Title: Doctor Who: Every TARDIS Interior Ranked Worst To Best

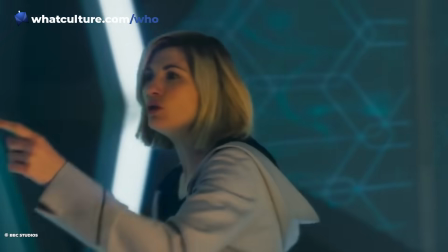(4:09)
It's a clean, simple TARDIS design for the covert division operative about town.
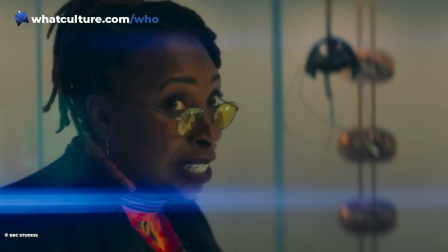(4:13)
This simple but recognisable TARDIS interior also aids the tension of the scenes between Joe Martin and Jodie Whittaker in Fugitive of the Jadoon.
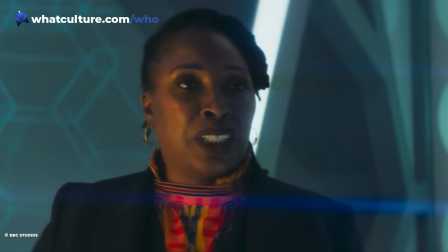(4:21)
It's so recognisably a TARDIS that it further cements the impossible knowledge that the Doctor and the audience are being presented with.
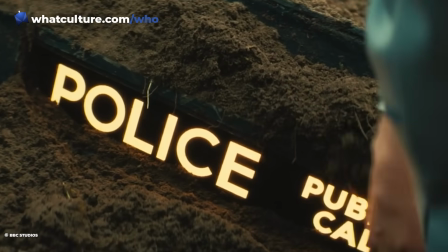(4:28)
A spot-on interior, then, but the police box exterior of the Fugitive Doctor's TARDIS is a whole different matter that will keep the fandom arguing for decades.
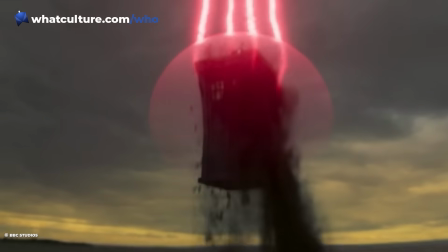(4:37)
At least they can all agree that it's good she kept the round things. 10.
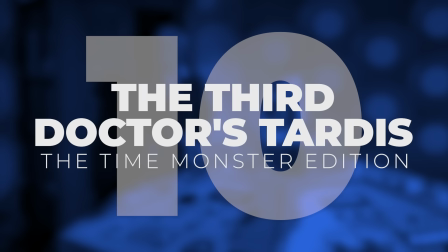(4:41)
The Third Doctor's TARDIS – The Time Monster Edition The washing-up bowl TARDIS gets a hard time,
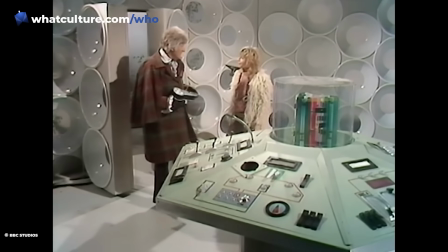(4:47)
but it's exactly what you'd expect from a 1970s update of the original 1960s design.
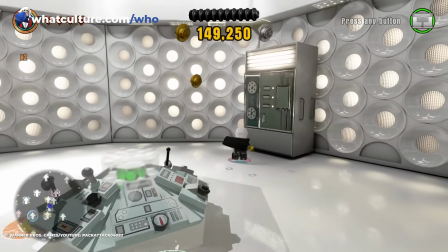(4:53)
It's not for nothing that it was this interior that the LEGO Dimensions designer chose for the third Doctor's TARDIS in the game.
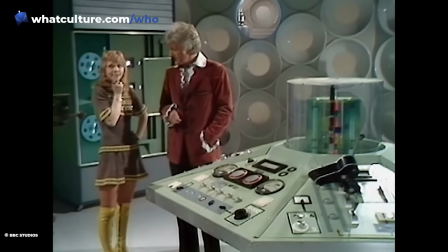(4:59)
It only lasted for the Doctor and the Master's game of TARDIS chicken in the Time Vortex at the end of the Time Monster, but it's an underrated gem.
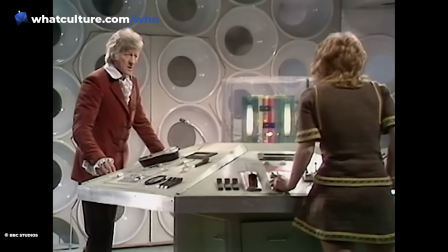(5:07)
It has a sense of scale to it that other TARDIS console rooms don't always achieve, while the fact that the roundels double up as scanners is a neat touch.
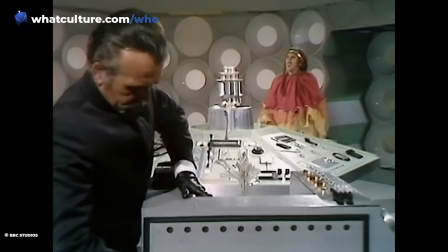(5:15)
The Master's TARDIS looked exactly the same on the inside, which is perhaps why they dispense with this design in the very next serial.
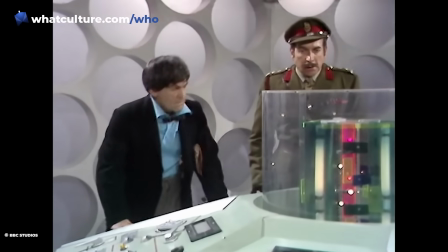(5:21)
This set was retained for the three Doctors in the next season, but they stripped out the bowls to more overtly call back to the 1963 original.
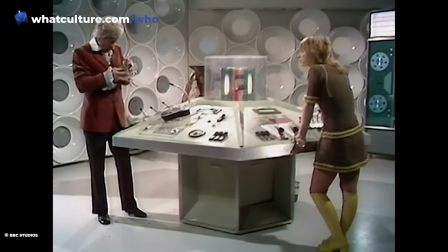(5:29)
While this was an obvious choice for the show's 10th anniversary, it was disappointing that the more space-age spheres built into the walls were excised, never to be seen again.
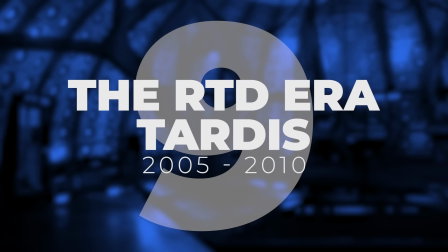(5:38)
9. The RTD-era TARDIS 2005-2010 From very early on in Doctor Who's history, the TARDIS was a place of safety.
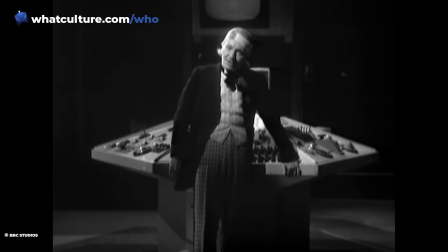(5:47)
That's why The Edge of Destruction was the perfect third serial for the first season,
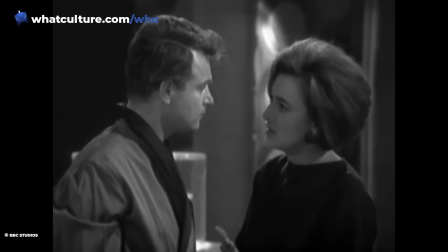(5:51)
because just as Ian and Barbara were becoming comfortable with the Doctor and Susan, the TARDIS became a place of danger.
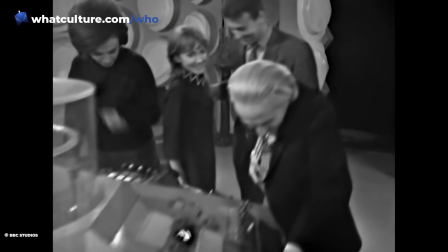(5:57)
Since then, returning to the brightness of the TARDIS with its comforting white walls became shorthand for safety.
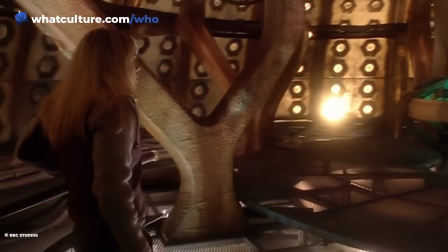(6:03)
However, you don't get that with the RTD-era TARDIS, which is an almost oppressively dark and dingy place.
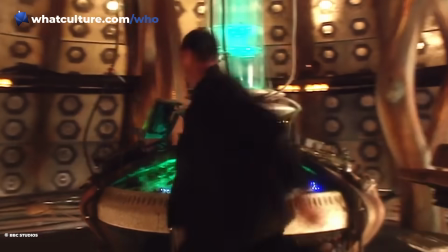(6:09)
It's clear that RTD sees the TARDIS as a means to get the Doctor and their companions from A to B,
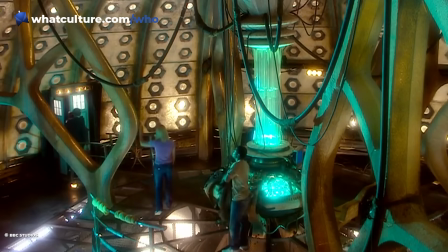(6:14)
and wasn't as interested in developing it beyond the console room as other showrunners were.
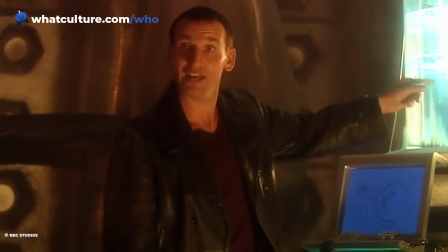(6:19)
I mean, it's pretty telling that it was old-school Doctor Who fan Mark Gatiss, who wrote the Doctor's hilariously convoluted directions to the TARDIS wardrobe in The Unquiet Dead.
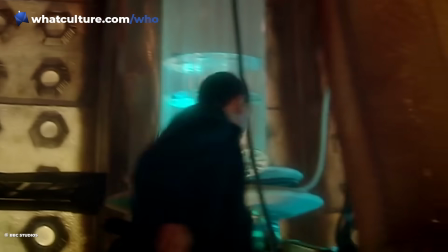(6:28)
But oddly, the set is designed in such a way that it's hard to envision the ship beyond the main choral console room.
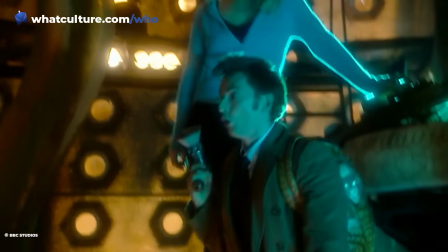(6:34)
Where are the other passageways leading from that self-contained central platform? Still, this is an undeniably iconic and beloved TARDIS interior.
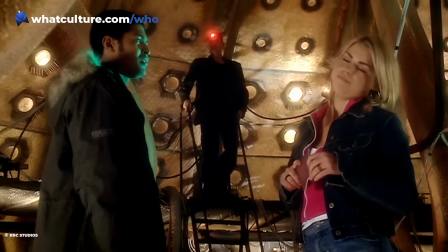(6:43)
It looked cool in its green and red lighting variants, and had an interesting multi-level structure to the console room.
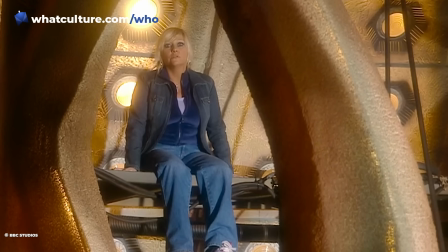(6:49)
See, the Doctor's horrified realisation that Jackie Tyler is still on board in Army of Ghosts.
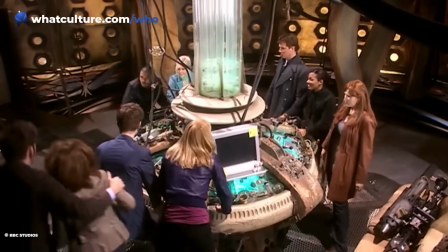(6:54)
It was also very spacious, with plenty of room for lots of companions.
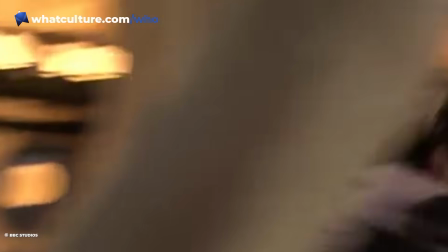(6:58)
The energetic Tenth Doctor had tonnes of space to dash around the console, flicking switches like a madman, which he often liked to do.
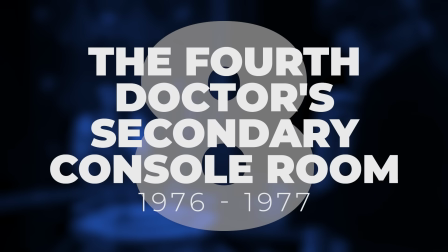(7:05)
8. The Fourth Doctor's Secondary Console Room, 1976-1977 It took producer Philip Hinchcliffe
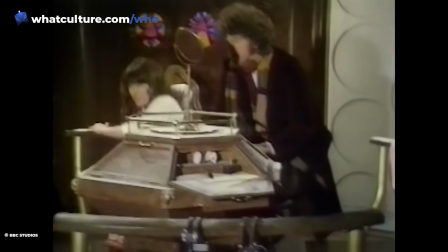(7:13)
two whole seasons to realise his dreams of a more Jules Verne-style TARDIS.
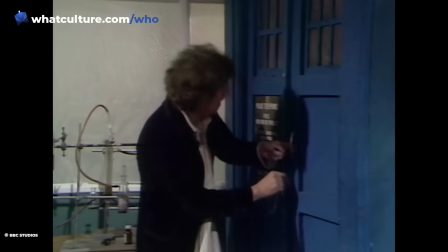(7:18)
In Doctor Who Season 12, there's barely a TARDIS at all, and in fact, the interior was never shown on screen,
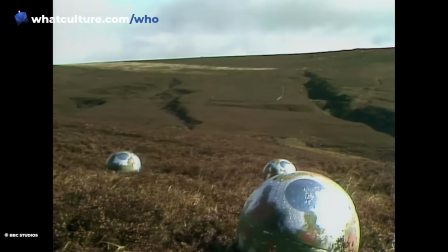(7:24)
as the fourth Doctor, Sarah Jane, and Harry use trans mats and time rings to get around.
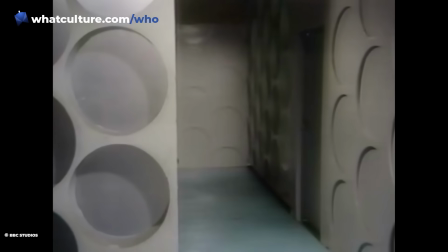(7:29)
And then, in Season 14's The Mask of Mandragora, the fourth Doctor and Sarah Jane go for a wander through the TARDIS corridors.
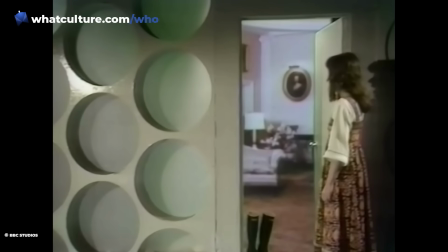(7:36)
After finding a boot cupboard that looks more like a grand drawing room, they eventually arrive in the secondary console room.
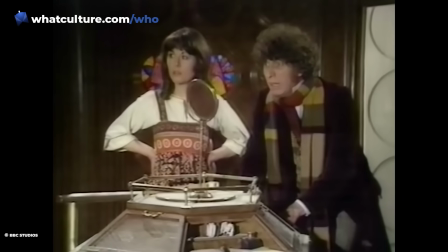(7:42)
With its mahogany panels, stained-glass windows, and wooden console,
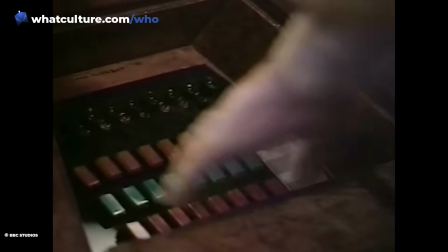(7:45)
it was an appropriate TARDIS interior for Hinchcliffe and Robert Holmes' more gothic and literary take on Doctor Who.
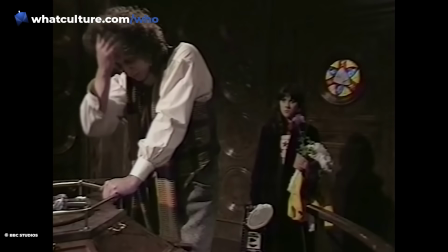(7:52)
But unfortunately, it's just a bit less exciting than the main TARDIS interior.
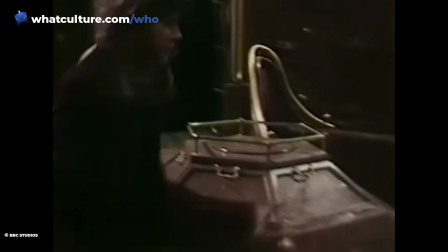(7:56)
The dark wood and lack of an impressive time rotor give it the impression of a stuffy university office,
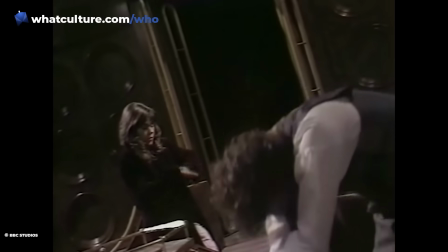(8:01)
and it's no surprise that when Graham Williams was brought in to make the show less dark, he jettisoned this interior.
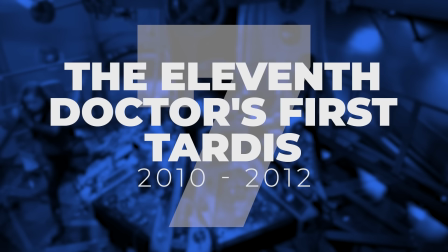(8:07)
Number 7. The 11th Doctor's First TARDIS,
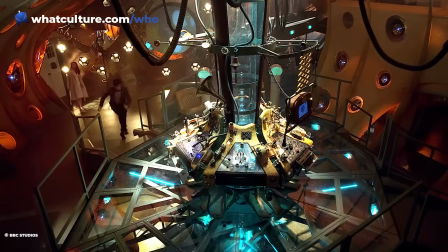(8:10)
2010-2012 Matt Smith's first TARDIS interior took the concept of a madman with a box and flogged it to within an inch of its life.